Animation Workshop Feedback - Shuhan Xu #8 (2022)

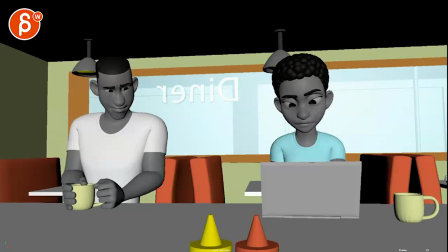[0:03]
Alrighty, there's sound here. Let's watch this.
Have you ever had a Krispy Kreme?
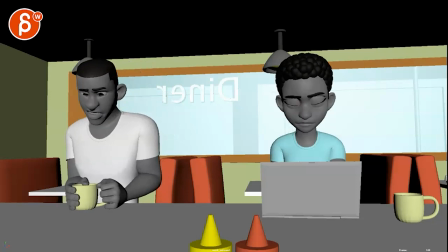[0:09] Have you ever gone to Krispy Kreme? Yeah. Was it crispy? No.
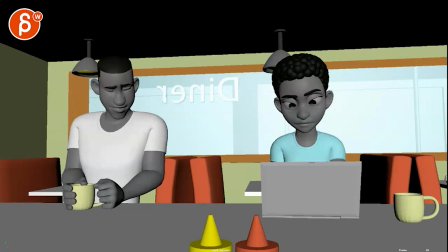[0:19]
Right. Okay. So there are a few things. I think there's some good stuff, especially when he gets...
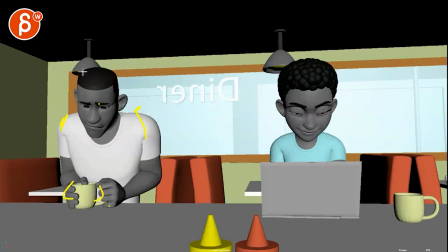[0:24]
This is really closed in. You got the shoulders up. Like he really feels awkward and nervous.
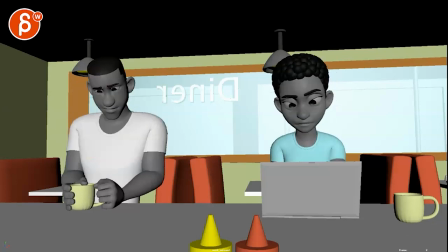[0:30]
And, you know, he deflates even more. Like beginning to where he starts and where he ends. I think that's pretty cool. You're asking in terms of line of action, stuff like that. I think it's fine. I would probably take those lamps out and either have a lamp here, a lamp here, just because it's just, it kind of obstructs the silhouette here and then even through there.
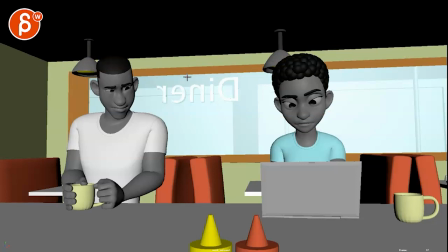[0:49]
I just keep it clean. No lamps. Or just put the lamps here. And I mean, if they're gray and this is so dark here, that could be an interesting little silhouette in there. This is extremely picky and don't worry about it, but that sleeve is right there with that line.
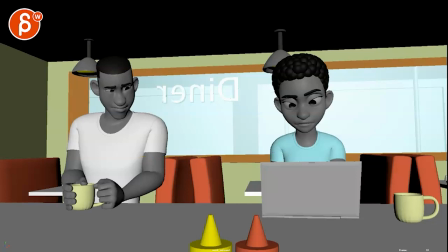[1:04]
So to me, that's a bit of a tangent that just drives me nuts. But I would not worry about this. The main thing, so for me, is when you have two characters, it's always important to know where to look. And for the most part, it's okay. And at the end, there's something you guys want you to be conscious of.
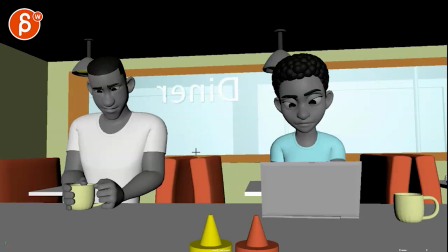[1:22]
Not that it's a shock killer, but you just have to know where the importance is. So basically, he starts moving. I'm going to look here, right? So if nothing's going on, there's no audio yet. We're taking in everything.
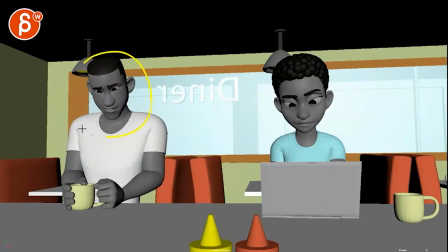[1:37]
There's nothing crazy happening at the very beginning of the shot, which means that I get to look here, here, everywhere to understand where we are.
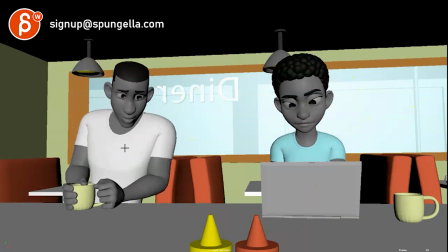[1:44]
So that's okay.
Have you ever had a Krispy?
And I like that he leans in, right?
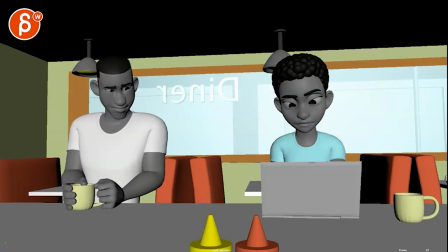[1:51]
He starts there when he wants to talk and he's kind of not sure what to do.
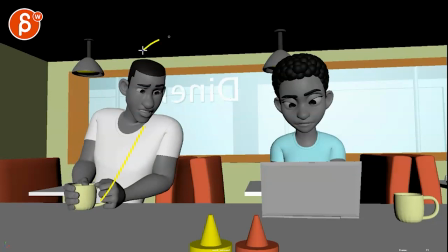[1:56]
Goes, okay, let's do this and try to get closer. I like that a lot. And it's very clear that we're supposed to look here.
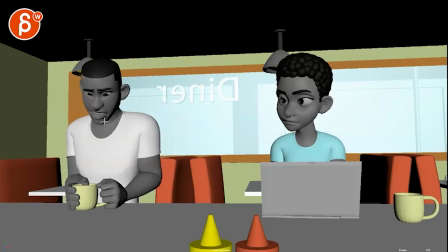[2:02] Krispy Kreme. Have you ever gone to Krispy Kreme? Yeah.
And here's the first thing.
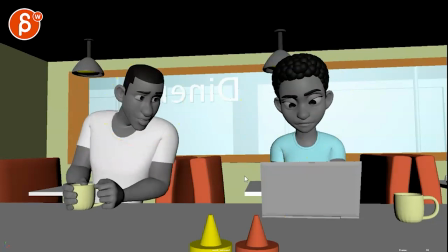[2:08]
So I'm really looking at him. Well, she doesn't do anything, right? And I think that's okay because he is talking and he moves a lot. So my eye is always going to be on here. So it's okay that she doesn't do much, if anything.
Ever had a Krispy Kreme?
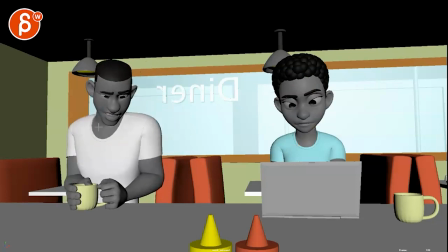[2:21] Have you ever gone? But then, to Krispy Kreme? Yeah.
Because she kind of interrupts him or just talks over him, I'm still looking at this and I'm missing this. So I'm here and suddenly I went, oh, okay, well, wait, she said something, she's moving.
Was it?
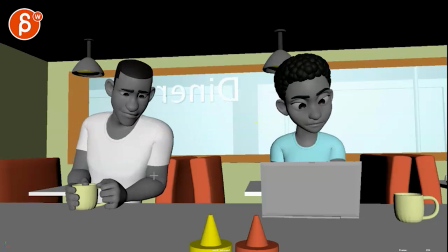[2:37]
And then we're right back at this.
Crispy? No.
So my first thought would be, could it be?
Have you ever had a Krispy Kreme?
He says all this, goes back, but maybe not as much.
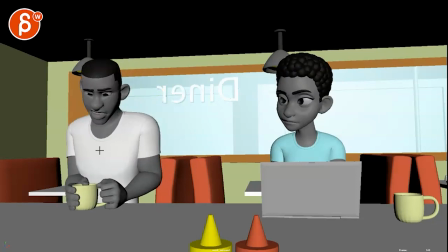[2:52] Have you ever gone to Krispy Kreme?
And he says all of this, actually.
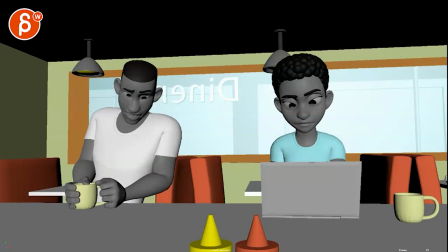[2:57]
So imagine he's like this, says the first line, goes back maybe this far to mumble the rest of his line. And then he goes back to this and says the line while holding.
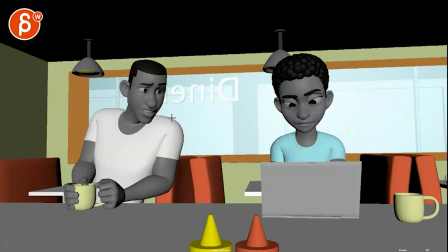[3:10]
He wants to see if she is reacting and looking at him. So imagine, can I, hold on.
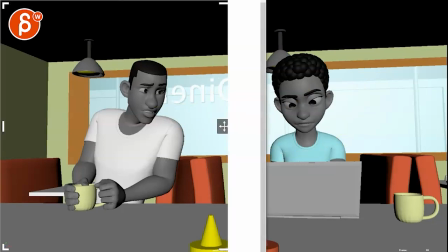[3:18]
Okay, so I took a screenshot. So hold on.
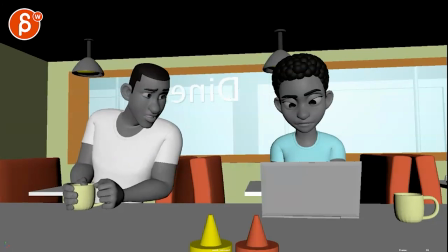[3:22]
So imagine, this is going to be a bit messy, but I want you to think in terms of guys holding this pose while she says this, right?
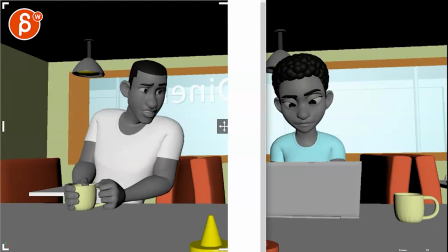[3:31] So, I had a Krispy Kreme. Have you ever gone to Krispy Kreme? Was it crispy?
There you go. No. So why am I saying this?
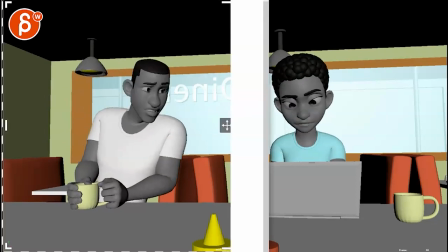[3:39]
Is that he holds this pose while she does this.
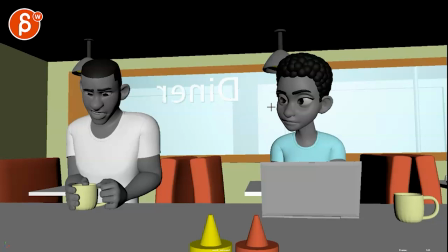[3:46]
And then I would propose this change. That she doesn't actually look over. She says that line.
Have you ever gone to Krispy Kreme? Yeah.
Which I think sounds, yeah, I can't remember what the line was. It sounds kind of like she says, yeah. But she just kind of says it, yeah, while still looking at this.
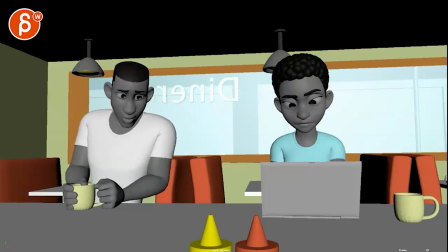[4:05]
So she's not engaging him. And then he realizes, oh, she's not really paying attention to me.
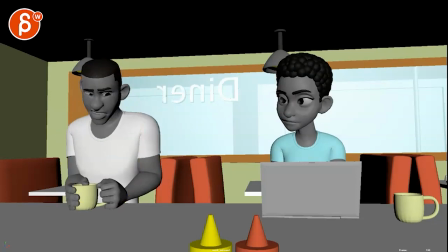[4:10]
And that's why he goes back into what you have here. And then you can keep all of this.
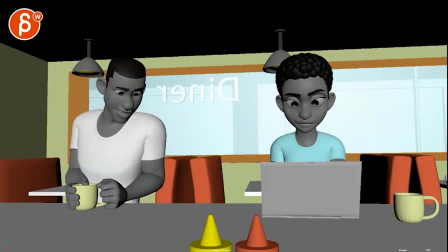[4:16]
Then.
Krispy Kreme. Was it crispy? No.
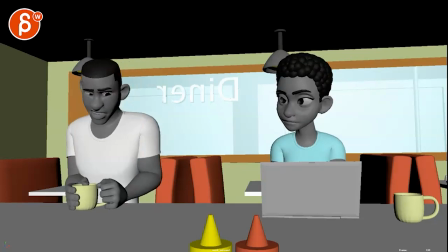[4:22]
Yeah. Right. So you, to me, I would stay within this.
Was it crispy?
And then she goes.
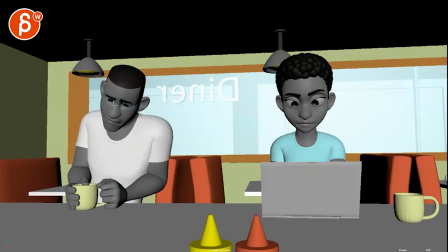[4:27] Crispy? No.
No. And then he goes, right, more and more defeated.
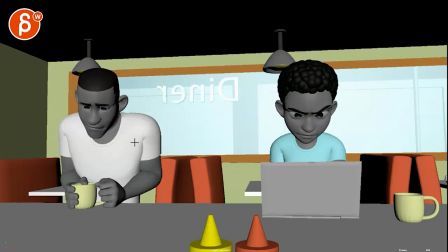[4:33]
So not only did she not look at him when he was hoping she would,
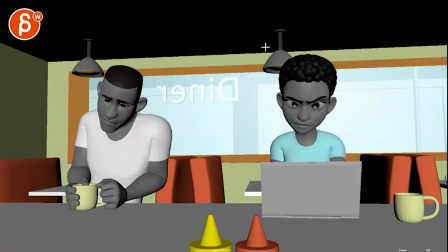[4:37]
but then she doesn't really engage the conversation, just kind of stops it with no, and that's why he goes into his little shell.
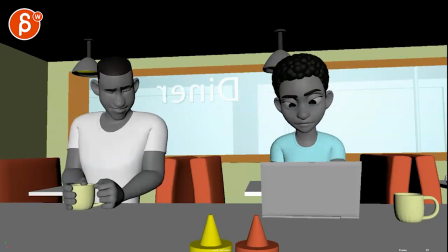[4:43]
That to me would be cleaner, and it would give us, as an audience, he says all this, and by holding
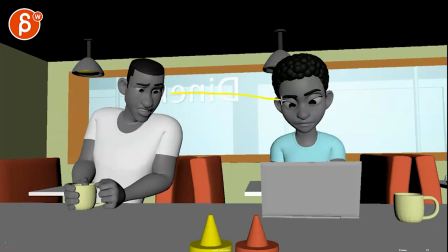[4:51]
this pose, you're guiding the audience to her, to wait for her reaction, because he's not going to...
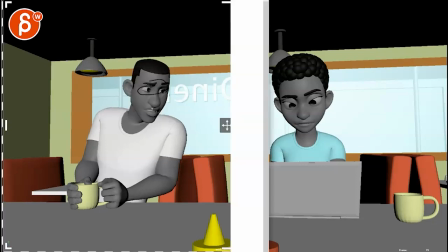[4:59]
I would hold this and he would just kind of say stuff, right?
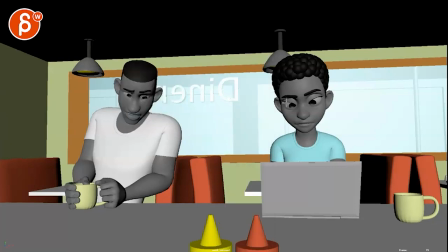[5:03]
But not do big movements so that we can really go over there and wait for her so that we're ready for this.
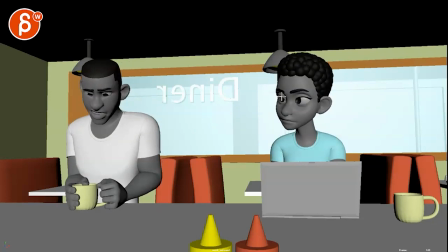[5:12]
Now, you could also say that she could do this, look at him, and then look back, and then he could realize, oh, she's really not interested in me, and then continue with this.
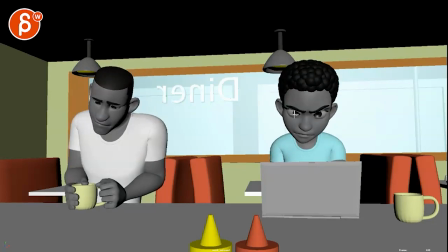[5:22]
So I don't want to dictate too much about the shot. You have options there.
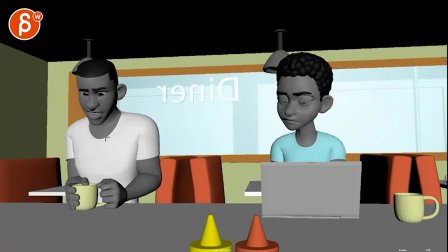[5:25]
The second thing that I'm not super sure about is that once she does this, was it big move here.
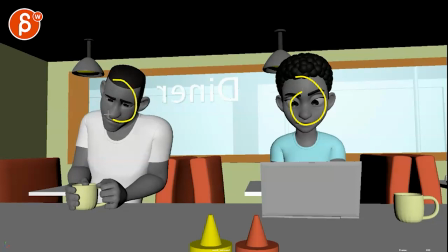[5:33]
No. She does that, he does that. Right. And now they're conflicting. I'm supposed to look at him going back into his shell, and suddenly this is really important, suddenly, where she's concentrating on this and smiling.
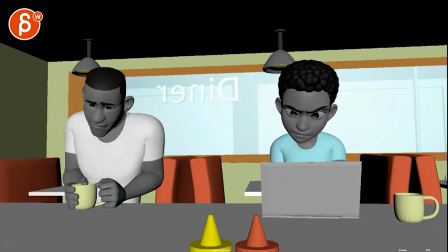[5:47]
Is that smiling because she figured something out here? Is she kind of smiling at what he's saying?
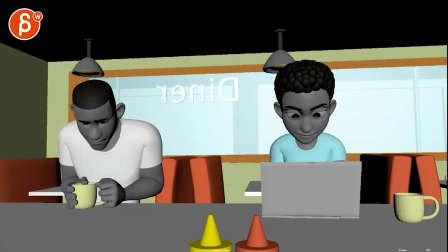[5:53]
Maybe she finds that amusing. So I don't know. Like, that to me is the bigger conflict there. So what I would potentially suggest is, what if...
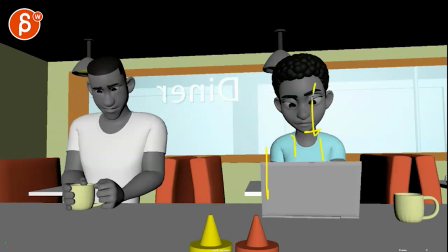[6:04]
So she is very straight on, right?
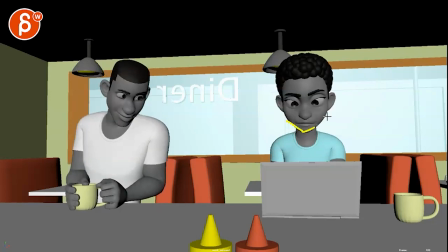[6:09]
Except here, and then back to straight on, which is, it just feels very flat. So here's my suggestion. First, don't do this. You absolutely can. Again, I don't want to dictate things.
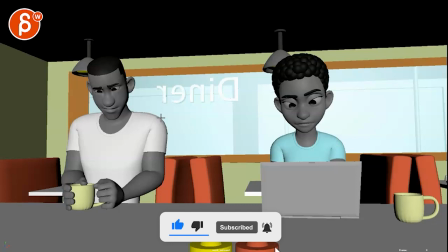[6:20]
The way I would approach this would be that she is kind of in his pose, where she might be leaning on the shoulder, but the body and chest, like, you know, the chest area we see here is turned over,
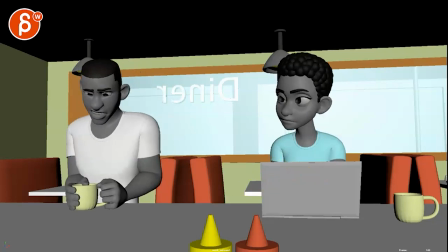[6:33]
so it's facing him. And she's more three quarters. So when she does her thing, it's a bit more, I don't have a pose in that three quarter. Not really. It's kind of in between, you know, here and here. And maybe that laptop too is a bit angled like this.
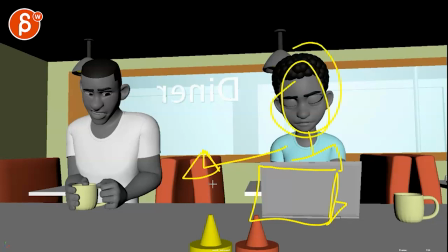[6:51]
And because it looks like she is somewhat open to him, this is why it feels like, okay.
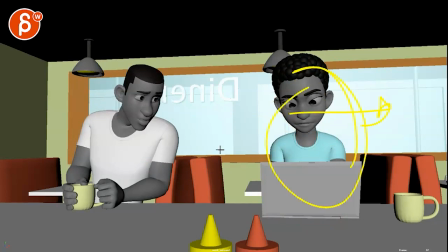[6:56]
She's not, you know, looking this way. I don't have to go even further and try to get her attention. She's somewhat open to me. I can now initiate a conversation. Then when she goes...
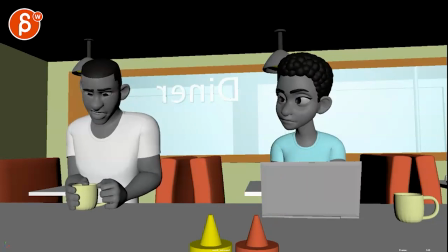[7:08] Have you ever gone to Christmas Eve?
When she says that, the laptop stays, but she gets a bit more into a straighter position. Kind of, yeah, don't really want to talk to you. Right.
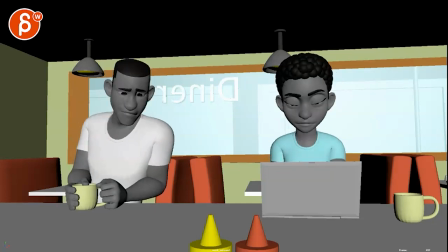[7:23]
And then at the end, no. When she goes, no, she would either get into this, which would still be a bit flat, or actually maybe move even her laptop to a straighter position like this.
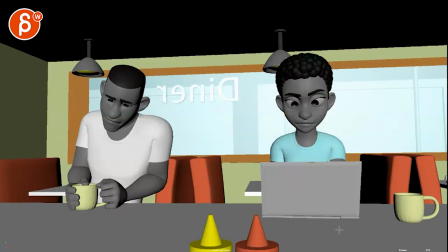[7:37]
And then assume a position that's now away from him. So it's really clear that I'm not interested in you. My body language says I'm going to look this way. And that's why he goes, okay.
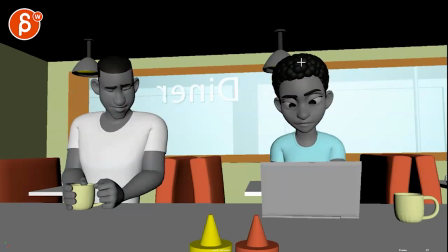[7:49]
If that makes sense. And in that way, she has... It's not just that flat pose, but it's also a bit more of an interplay between the two.
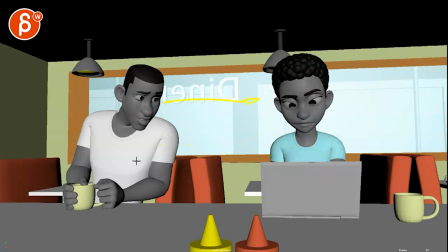[7:58]
And in terms of body language, you know, he just sees certain signals. It's open, I'm going to go and talk to her.
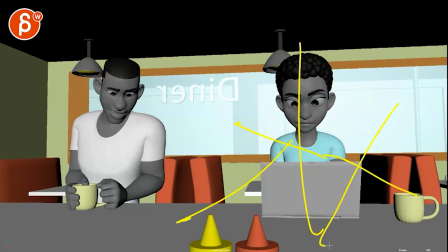[8:04]
And she's gradually going from open to this to flat, to going this way, so that she disengages that.
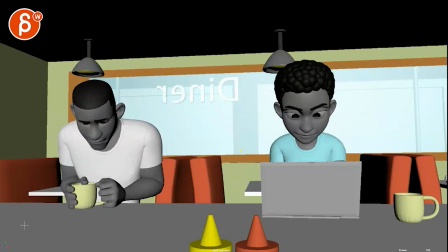[8:10]
That's kind of what I would do. Yeah, I don't know. That's my thought.